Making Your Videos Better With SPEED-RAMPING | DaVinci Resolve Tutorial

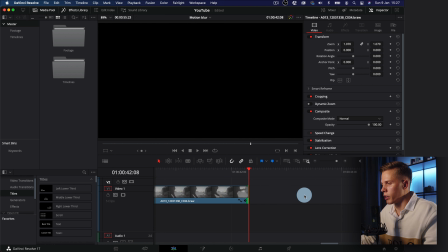Now we can make this go faster, but this works out for us, I think. So now we're gonna take the other clip and we're gonna bring it over here and we're gonna do the same thing.
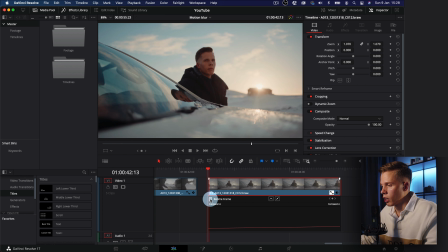We're gonna go into retime curve and we are gonna select retime speed again, and we're gonna select a point in this clip where he is getting here in front of the car. So let's select a point where we want the speed to be normal again, and we're gonna make it go fast as well.
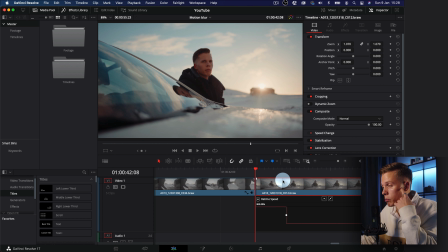So the speed in the end of the first clip is gonna be fast, and the speed in the second clip in the beginning is gonna be fast as well. So it's way easier on the eye when you're looking at the edit. Just like that, approximately.
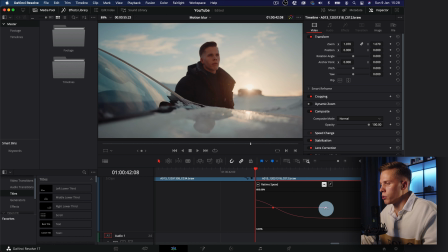And we're gonna smooth it out as well. So now we have two clips that are kind of matching in speed when the cut happens.
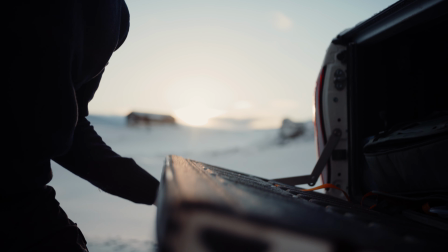And that's gonna make the cut look even more smooth. Like that, you see, it's way nicer on the eye.
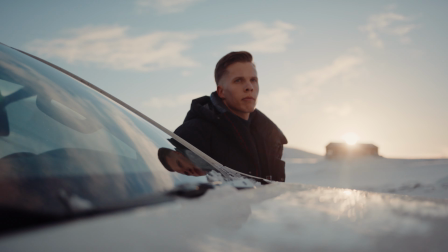So it starts in slow motion, it goes fast, keeps on going fast, and slows down again. So that's way nicer than the harsh cut that we saw before.
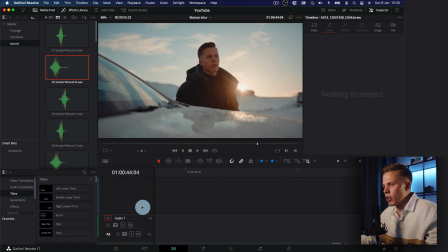One more thing you can do with this is you can take a sound effect like a whoosh sound and you can put it under the effect.
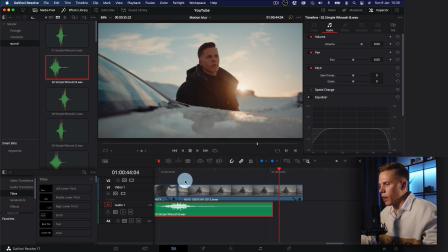So we put the high point of the whoosh under the transition. And what happens now is that you're gonna see how the sound impacts the video even more.
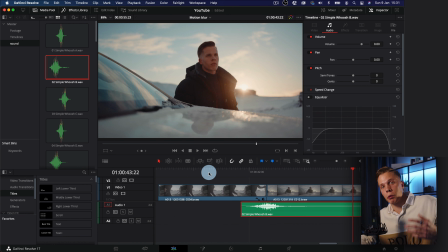Just like that. So that was just a quick tutorial on how you can use speed ramps in your videos to up the quality and to make them all around better. My name is David, thank you for watching, and see you in the next one.